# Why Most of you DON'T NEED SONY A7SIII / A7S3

I've got a question for you. Can you confidently say that you have tested your camera's limits? Because I can.
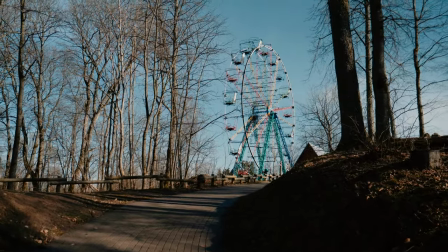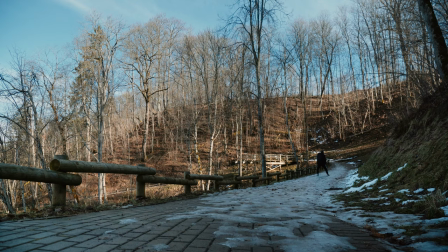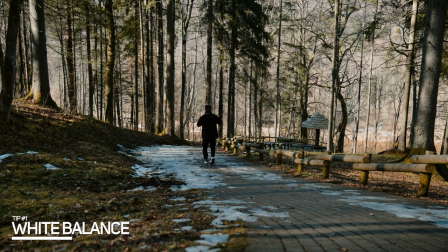28s
First little trick, playing with the white balance. If you're struggling with grading, this technique might help you out a bit.
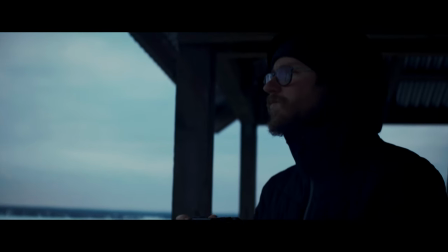34s
My last short film was intentionally captured with quite a cold white balance, ranging from 2800 to 3800 Kelvin,
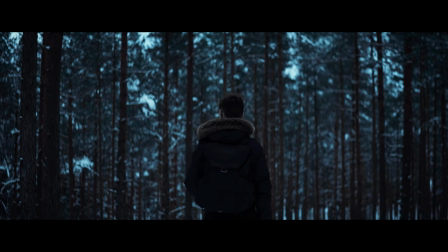41s
because I already knew the end result will be looking more towards the bluish colors with a cold atmosphere.
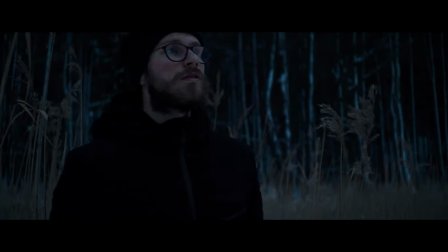46s
It did help me out a bunch in post-production because I just needed to desaturate the colors a little bit, add some contrast and I was good to go.
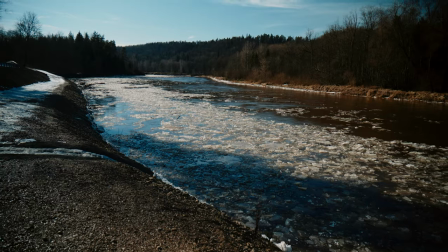53s
This method is certainly not for everyone and I would still recommend properly setting up white balance for your shots, however,
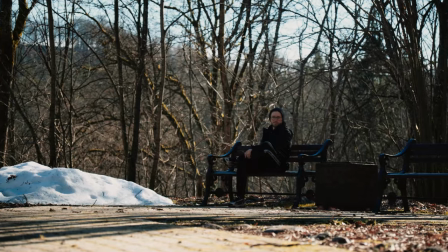59s
if you really hate grading, why not try something funky you know?
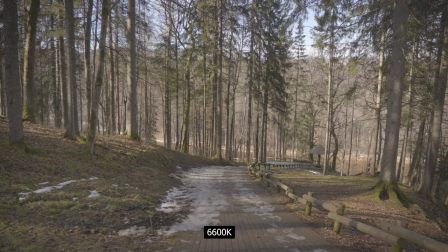63s
Here I was just walking around trying a colder white balance, a warmer and I could still come up with great looks for each one of them.
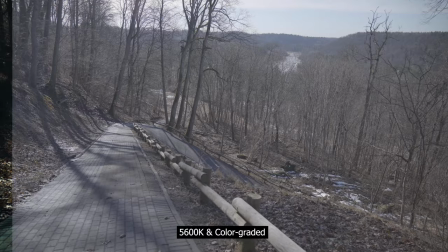70s
So, yeah, just go experiment.
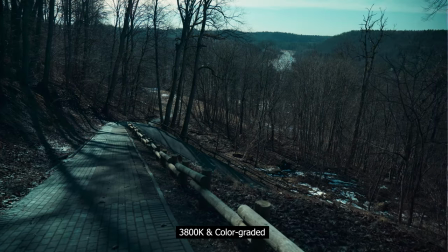Next is something most people unfortunately don't do nowadays and that is experiment with profile pictures.
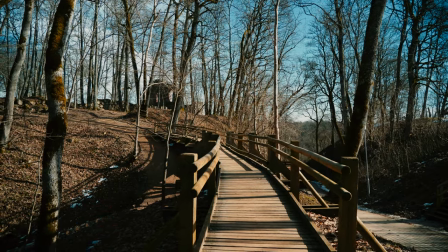87s
Let me explain. Seriously, profile pictures is the most commonly used term in the world of Sony.
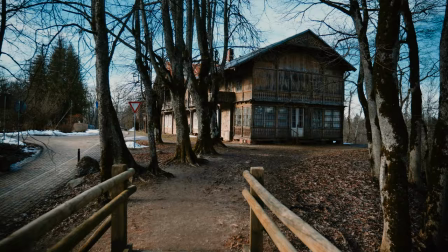92s
Everyone wants to know your damn profile picture. Listen, the best way to understand which profile picture will suit you the most is by going out and testing all of them yourself.
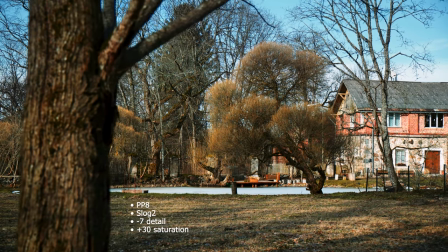101s
I shoot on PP8 S-Log2 with plus 30 saturation 95% of the time and when people start crying about S-Log2 only being 8-bit,
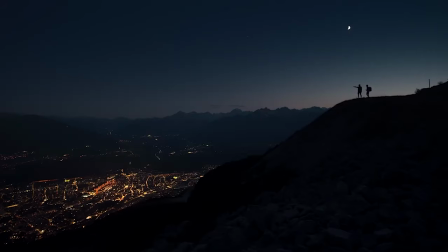110s
we show them our cinematography reel and usually people instantly go silent. S-Log2 is way more powerful than most people think.
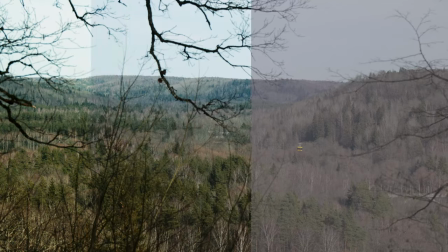118s
You can pull out some really great colors if you invest the time into it. And what are the other 5% you ask?
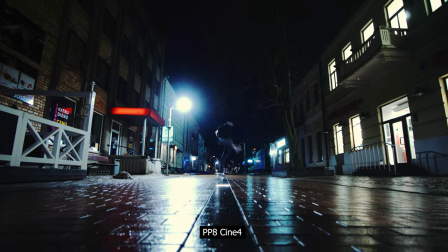123s
Well, for night scenes I use PP8 Cine4 and for photos PP off.
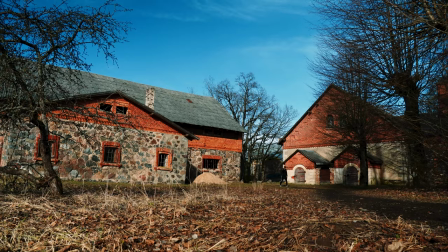131s
That's it. I've been shooting in S-Log2 for almost three years now and I am so used to it that the workflow is getting easier day by day.
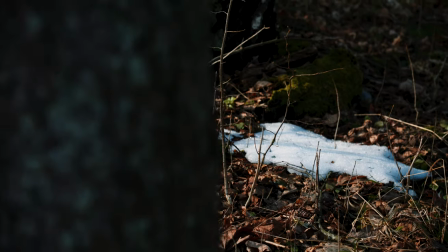139s
And I just love it. During first months of using S-Log2 I was really confused and would often mess up.
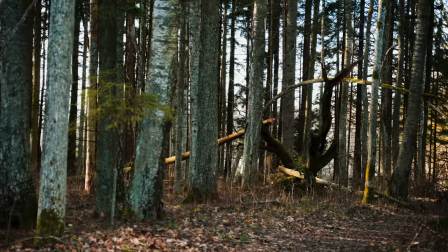144s
However, when you're starting to get the hang of it, oh man, it becomes so much fun to use.
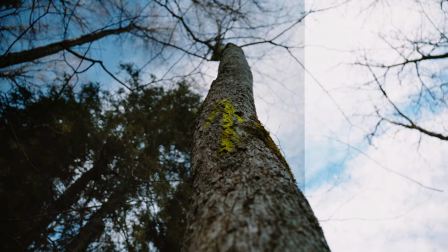150s
After years of using it, you know the potential in it and it's freaking huge. Okay, the next on my list is color correction. Color correction and color grading are not the same thing.
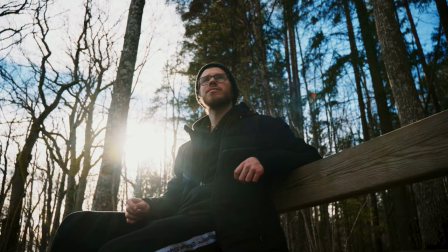161s
Come here, I'll show you some examples. Understanding color correction is very important and, well, in my opinion, it's the most valuable asset I've learned thus far.
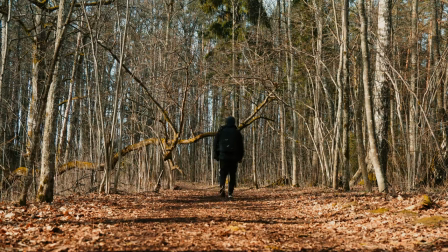171s
Color correction, in super simple terms, is adjusting white and black levels,
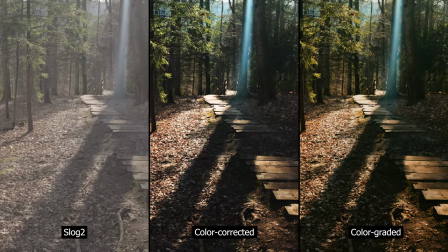175s
exposure, contrast, and white balance so that the image looks, well, kind of natural.
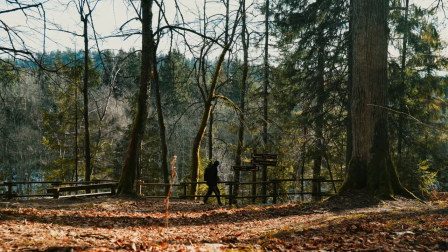180s
Snow is white, sky is blue, greens are green, whites are white, something like that.
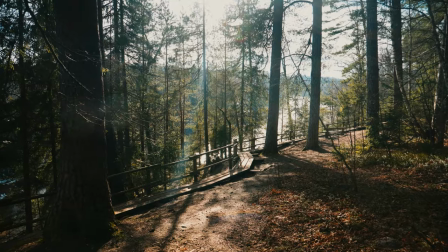185s
Once you learn how to color correct your image, you'll also be able to create awesome grades for your footage.
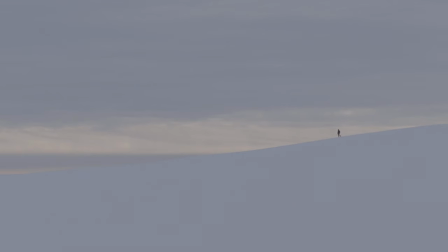191s
With enough practice, you'll be able to turn your S-Log flat-ass looking footage into this good-looking fella in less than a minute. Next topic on my list, masks. If you look behind me, there's a terrible, terrible situation. The highlights are blown out, the shadows are very rough. Anyway, I'm going to be showing you how to increase your camera's dynamic range by using masks.
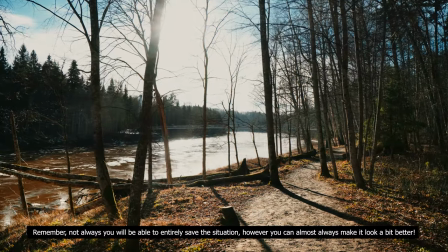211s
Using masks will make your shots look so much better. especially when there's a scene like this.
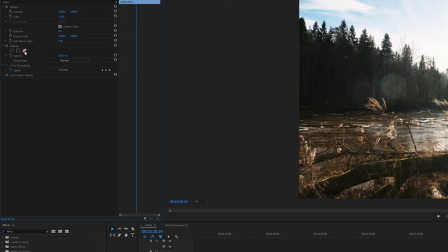216s
A lot of people are afraid of using masks, but check this out. Select a mask tool, click, click, click, decrease exposure, you're done.
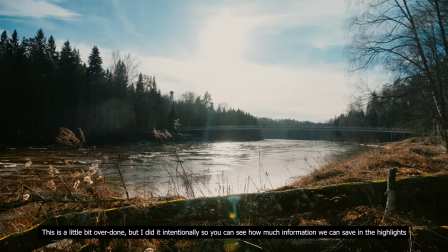226s
Illegit looks like we increased your camera's dynamic range in just a couple of minutes. Next is my favorite topic, exposure. Oh, by the way, pro tip. Instead of trying to understand what you want in your frame, try to understand what you don't want in your frame.
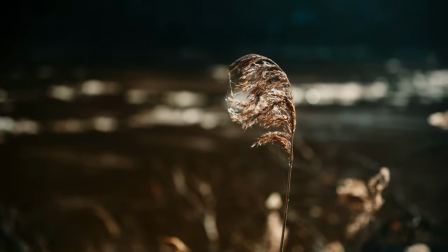244s
This one is simple. I usually try my best to expose the subject I want you to see. For example, in this shot, I want you to look at the ice flowing in the river.
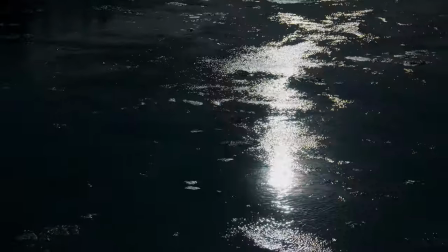252s
That is why I exposed for the highlights.